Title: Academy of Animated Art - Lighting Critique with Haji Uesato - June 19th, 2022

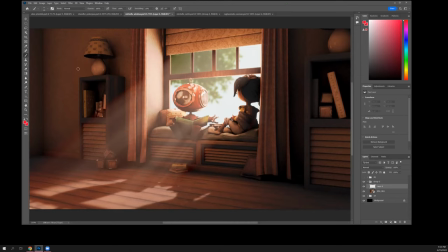[22:53]
So, you know, you were talking about trying to get a skydome in here. again I think that's the right thing if it's not working whatever fill lights you have you know lighting these areas I would cool them off a lot so
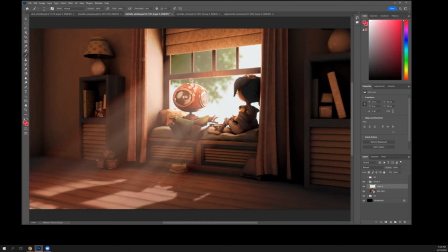[23:11]
that because I mean this is it's the other thing is everything is very warm right and it's all kind of like reddish warm it's not like red-pink.
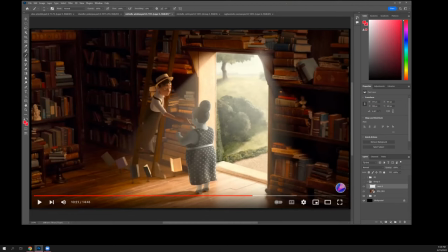[23:24]
In your reference, these areas are much more, you know, yellower, right?
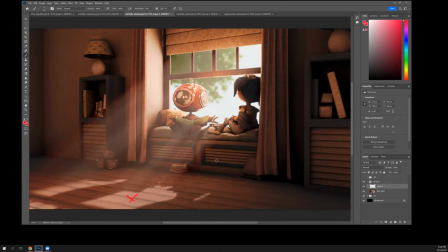[23:36]
Yours is, everything's a little ruddy. It's a little red. So I would consider trying to get a little bit more yellow in here.
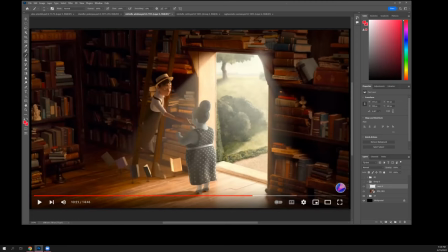[23:46]
That might also help differentiate these areas a little bit.
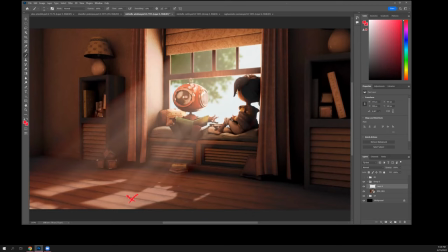OK, so I
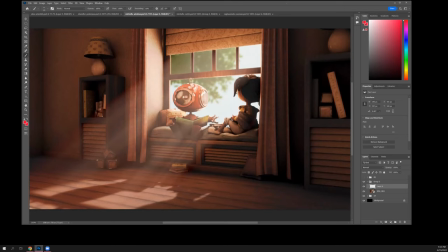[24:07]
did do a paint over of this to do some of these things.
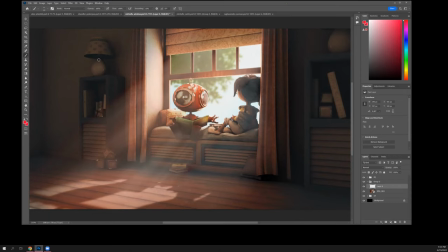[24:16]
All right, so the sides are muted now. There's less contrast, and I pushed some blue into it. So now there's a difference in hue between sort of the central focus and the sides.
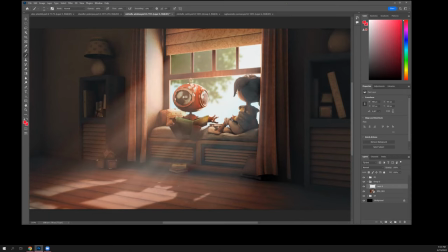[24:31]
I mean, the sides are definitely kind of going away now. They're there, you can see the stuff, but you're not focusing on it. I did pop this guy out, maybe a little too much. You can do that to taste for sure, because it's tricky.
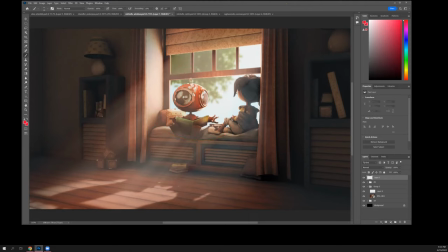[24:51]
You do want him in the volumetric still and reading. And I also, like I reduced the darks and the contrast on her, kind of just letting, you know, the volume, which isn't really there, but a sense of that in the same colors wash over her.
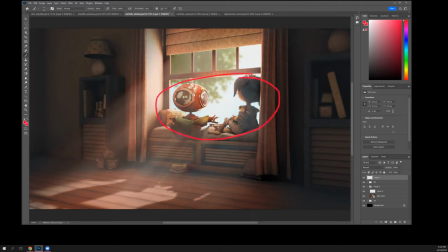[25:11]
So these guys are a little bit closer together, value-wise, but with this guy still dominant. um i this eye was getting really hot so i kind of toned it down i mean what it's a little weird this isn't working it's
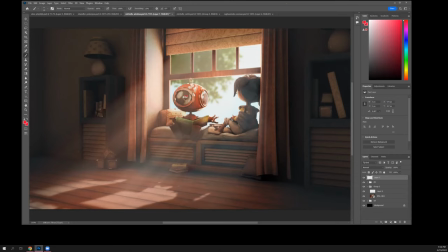[25:30]
all photoshop but um i mean ideally you know this guy i mean he does have a pupil of sorts and i think he probably has one on this side too if you can get those to read better, then, you know, you start to, there's implied eye contact, which helps the scene too.
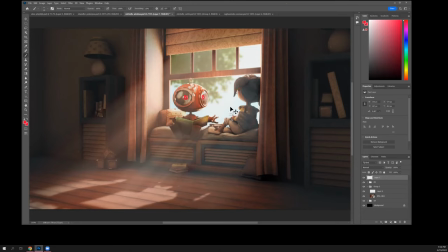[25:51]
You know, like that versus this. It's, yeah, if there's anything you can do to get, you know, this pupil to read clear and to find one here, that's going to help.
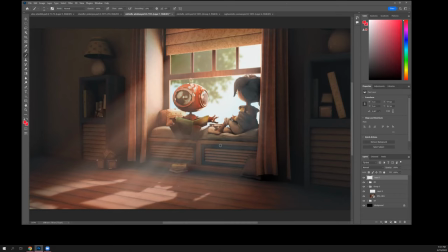[26:07]
Because we're, you know, we're just, we're hardwired to find eyes in things. I didn't change any of the hue here, but I think you probably could, you know, make that a lot yellower and that probably would help.
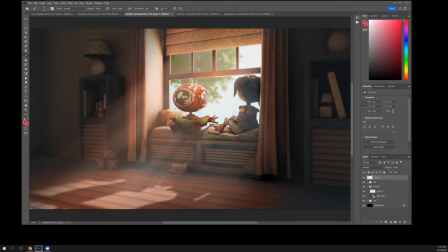[26:26]
Or not, maybe not a lot, I wouldn't say a lot, a little bit of yellow. But, you know, I mean, I even had a little bit of the blue light, the cool light that's here, getting into like a little bit on the back of the shades and, you know, like this, this
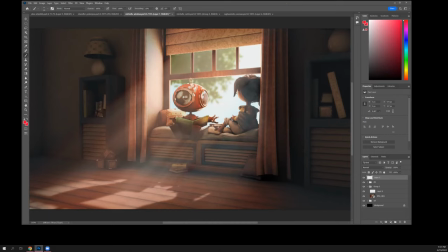[26:47]
lightning of her is has a little bit of blue in it too and also like even even this face of the thing they're sitting on cooled
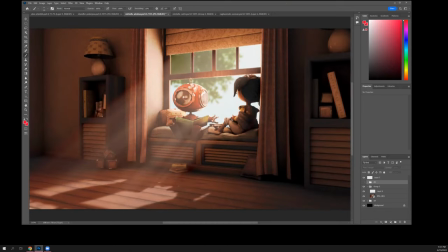[27:00]
it off a little bit and
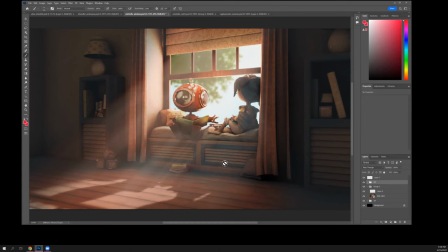[27:11]
I think I just sort of fuzzed this out a little bit you know added on top of your volumetrics added some you know as if the dust here is getting illuminated a little bit
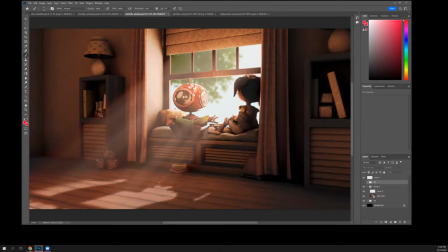[27:24]
just it just It helps emphasize the area around the window, not just the volumetrics coming through.
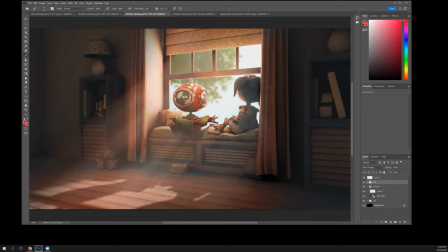But the big thing here is it's really strongly reinforcing the center of composition first, and then the center within the center.
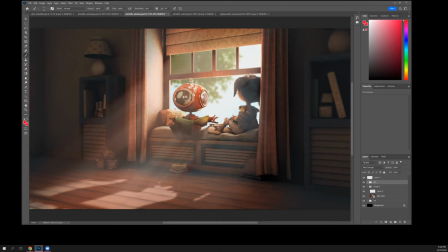Would it help if I did a bit of a vignette? Vignettes always help.
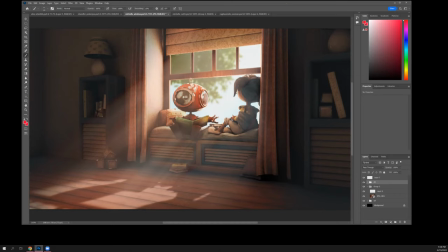[27:59]
It's the easiest trick to getting, adding focus to your frame. Is it okay to do half of one just on the one side? Because I steered away from doing that because the left side,
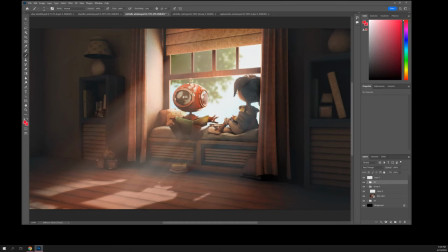[28:14]
a vignette went into fear with the volumetrics, which is why I avoided doing that. Well, you know, it probably will work anyway, but you can cheat it a little bit.
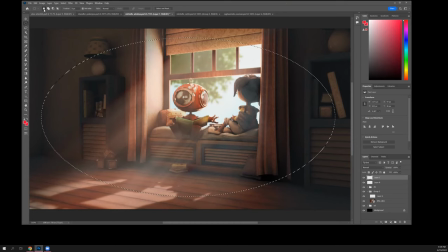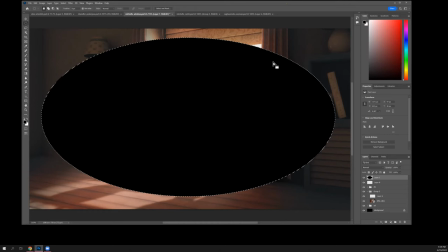[28:45]
Oops.
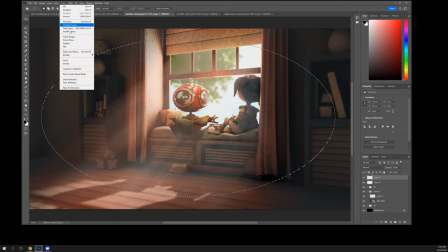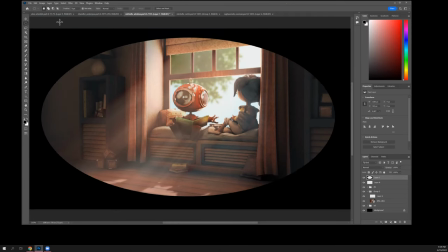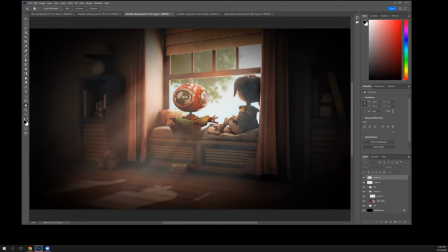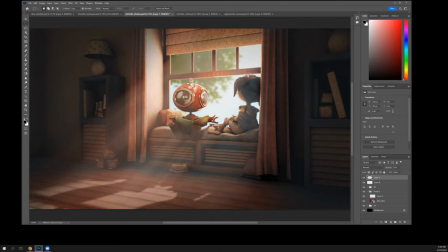[29:22]
that's not getting in the way. Yeah it's actually it's kind of nice that it dims the corner of this a little bit because it just brings your eye back. Okay. Okay any other questions or thoughts about this?
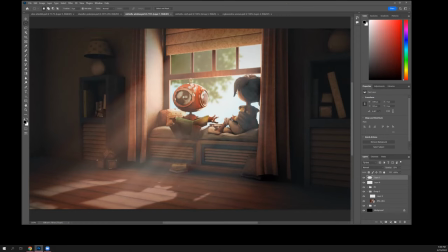[29:44]
No I haven't had the feedbacks gives me a good direction to head in and I realized that since I did this project earlier and I was unfamiliar with Rnode I didn't actually turn on ray depth. So that was probably the issue with my skydome, to be honest.
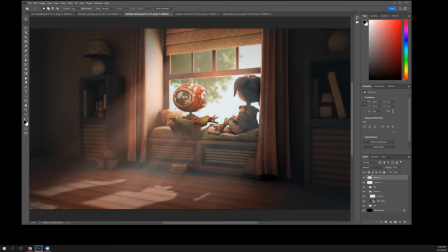[30:03]
Yeah, maybe. Maybe it might be affecting the robot's eyes too. All right, well that's good. Cool, great.
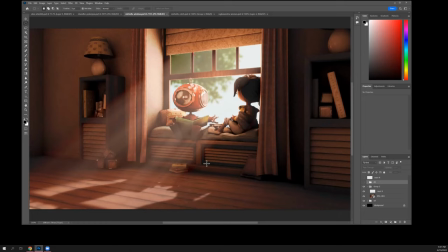[30:21]
Let's see, Ruby, you don't have anything new, do you?
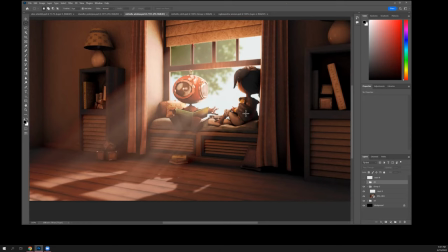[30:30]
Not today. Okay. Well, Michelle, let's go to your other one.
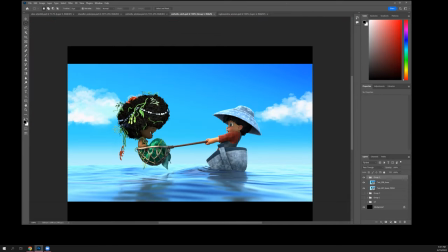[30:38]
Okay. I did not do a lot of work on this, but...
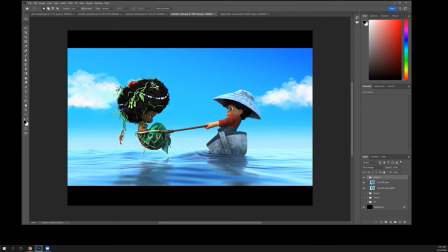[30:43]
That's a bit last minute. Thank you. Yeah. But yes, it's definitely looking better.
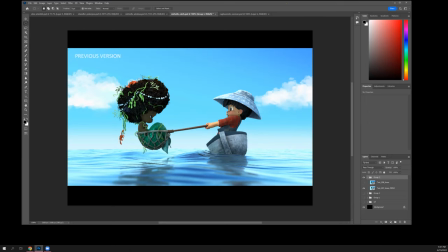[30:49]
You know, whatever you did to get these reflections better. The water looked better. I know this says previous version. It's not exactly what I had last time. Something cleared up. Is this the ray depth thing maybe? Did you do that here as well?
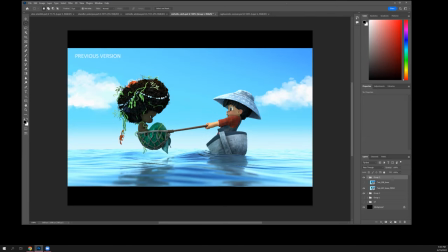[31:07]
I think I just changed the specularity. I just mess with the materials a lot. All right. It's an improvement for sure.